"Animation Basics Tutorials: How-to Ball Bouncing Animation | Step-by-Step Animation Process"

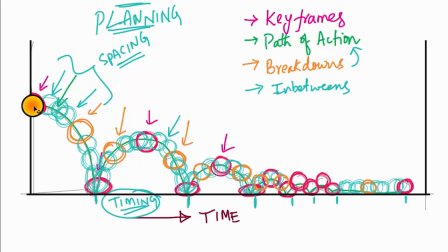Now I'm adding a breakdown. This is just I duplicated this and I dragged up to here. See, something like this I've dragged. So if you see the animation now, see, it is like falling like this.
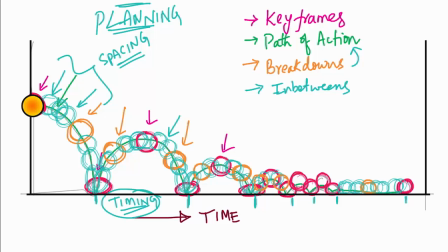Previously this is coming straight. If I don't have this, for example, see, if I am having only these two, it is like a straight line.
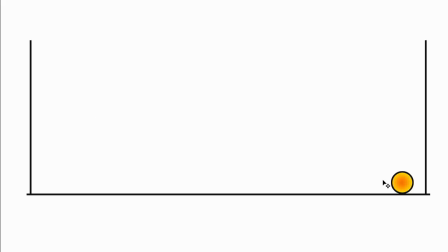I will add all the breakdowns, then I will show the animation.
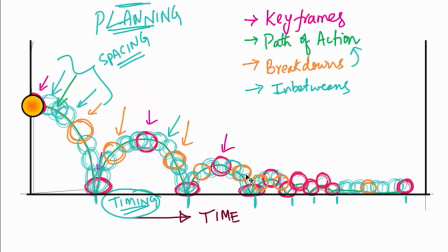If you just I am playing I added up to here, see, it comes like this. See, here up to here only I've added. then I've not added these breakdowns and it is coming like this.
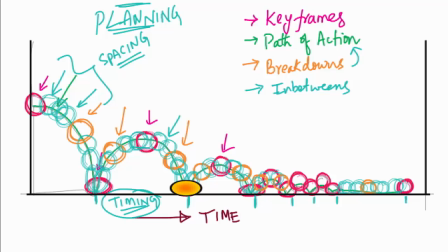See, here you're seeing the path clearly, but here it is straight line from here to here, straight line, because I have not added this.
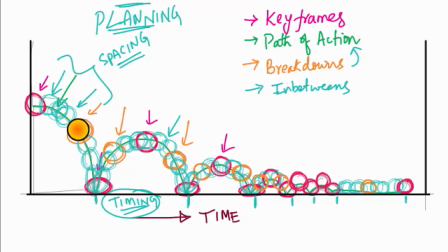See, that planning is very important. Just I am following that plan. This is keyframes. First you will see the animation, then breakdowns. It shows the path.
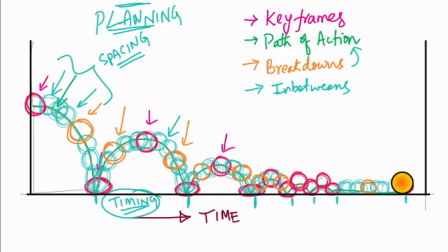See here, now we are seeing the animation. Now see, from here it will jump. There will be a small jump from here to here, then it goes there.
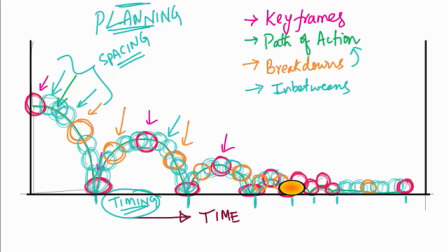I want to add one breakdown in between, and I will move it slightly up. So I've added all the breakdowns.
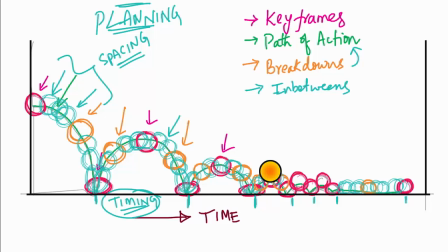I'm doing this in Photoshop, which is not a animation software, so that's why it is taking a little bit of time. See, from here to here, this should be more time.
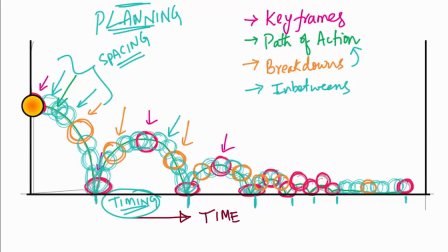If I play it now, I'll deactivate the background and I'll
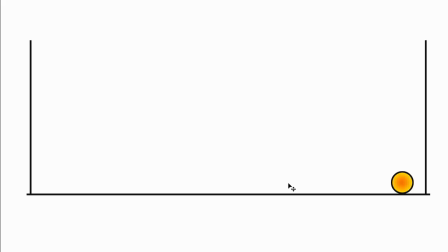see this timing is now you got the animation, see path and everything, but here time is less when compared to here, so we need to adjust the timing part also.
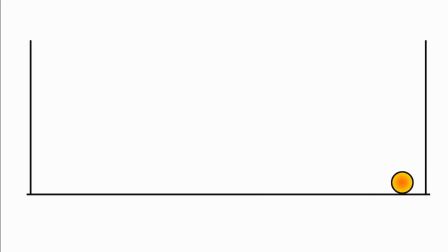Become speed, it has to become slow because number of frames you need to increase. See, just by adding keyframes and breakdowns, you are seeing the animation now. Just by adding keyframes and breakdowns,
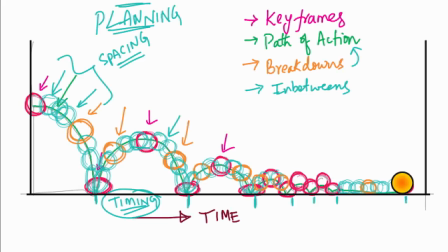if you see this with like this, you will see we added only this, only keyframes, breakdowns. Breakdowns indicates path of action. So now we are seeing the path, actually the path of action we are seeing.
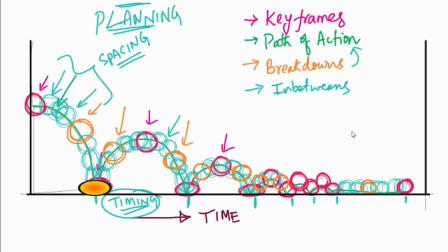We need to add all those keyframes. Now we'll add the in-betweens. It is a in-betweens, so if you add in-betweens you will see very smooth animation. I will add those in-betweens now.
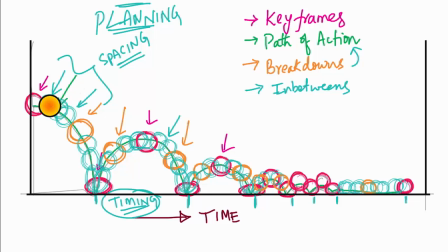What I am doing now is just I am duplicating this layer and I am adding all these in-betweens. This is actually closer to this one because here it needs to be little bit this side.
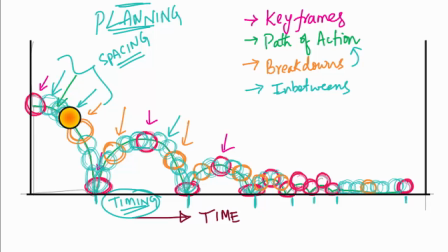Now actually we are adjusting the spacing between those three, little bit speed.
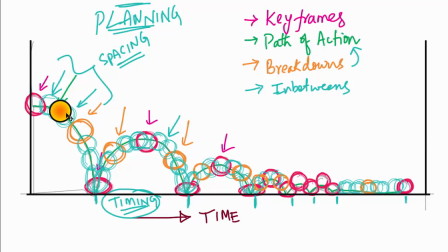Okay, now I'm duplicating one more time, one more keyframe, because it is digital, that is possible. I'm moving like this. See, I want to see how it is coming.
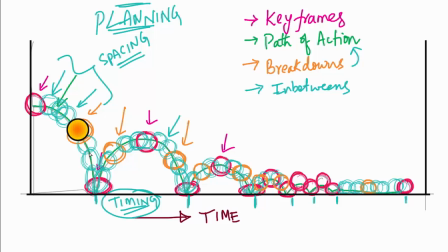Now I want to stretch this because actually this is like now because of the earth force this is stretching little bit. Actually I need to stretch all, but because of little bit time
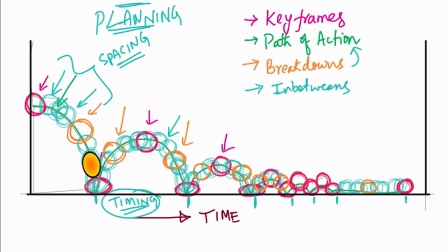that should be there actually in all these things, but I want to add that because next is now we need to add. See, now we are seeing clear movement because we added all,
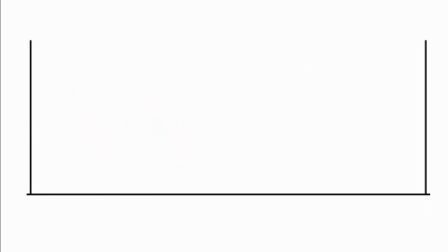just I'm playing back and forth animation. What I did, that is important. I added all the frame by frame.
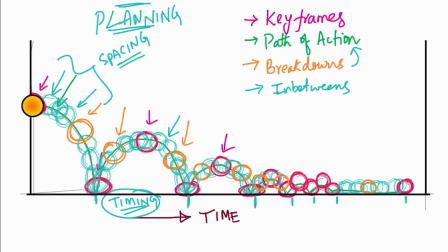If you see the planning part, now we are having everything. See, just I am seeing how it is coming. See here, this time is very less, so I need to add few frames here.
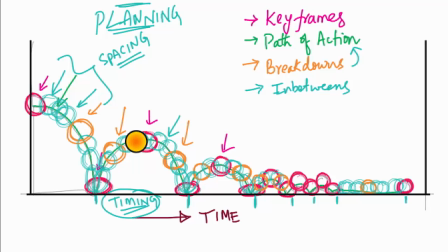Right now just 1, 2, 3 frames only. I need to add at least here in between this and this 3 frames, then this and this 3 frames. So we'll come to see how it is going to come.
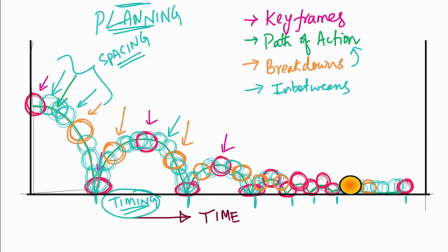Smooth animation, definitely you need to add in-betweens breakdown. See this? Of course this is relatively smaller
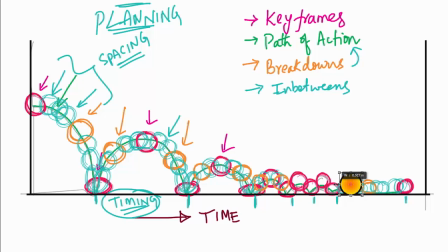because I'm duplicating this from the beginning.
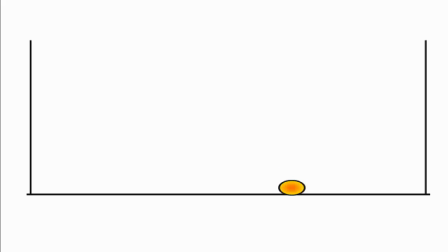See, that is beautiful. That is now you're seeing entire thing. And still here we need to add even more frames, but for time being I'm just finished. Very little less. At least we need another 3-4 frames here, 3-4 frames here.
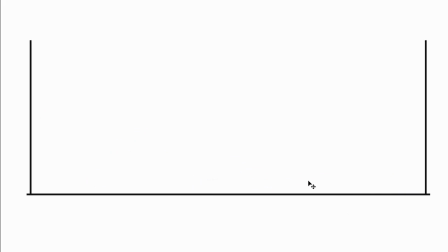This is okay. This is okay. Here little bit faster. That is what we can. I want to add a few more frames here.
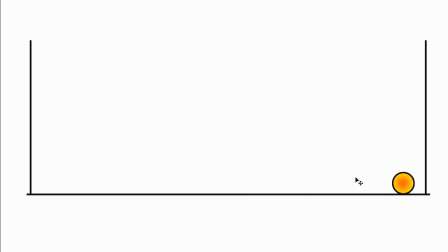See the animation. Now I added a few frames here. It becomes now smooth and slow. See, even still, if you want very smooth animation, you need to add another 5 to 10 frames so that it becomes.
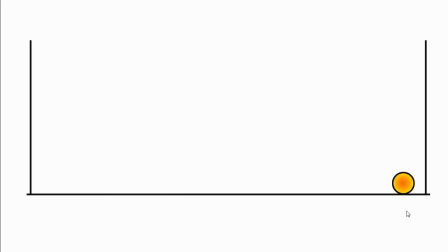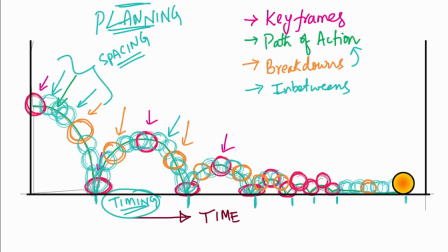I want to activate that background so that you can understand easily how it is coming. See, very simple and plain. For example,
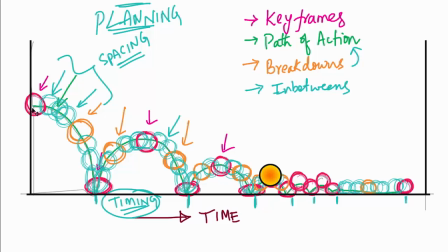only first this keyframes, later breakdown so that it shows the path of animation. Then we added in-betweens, then a little bit of timing and spacing. In the later video, definitely I'll explain what is timing and what is spacing, because animation is all about timing and spacing.
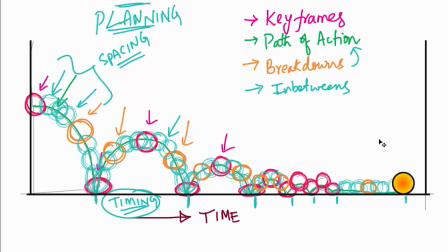That is what everybody call. And okay, so you can do it very easily.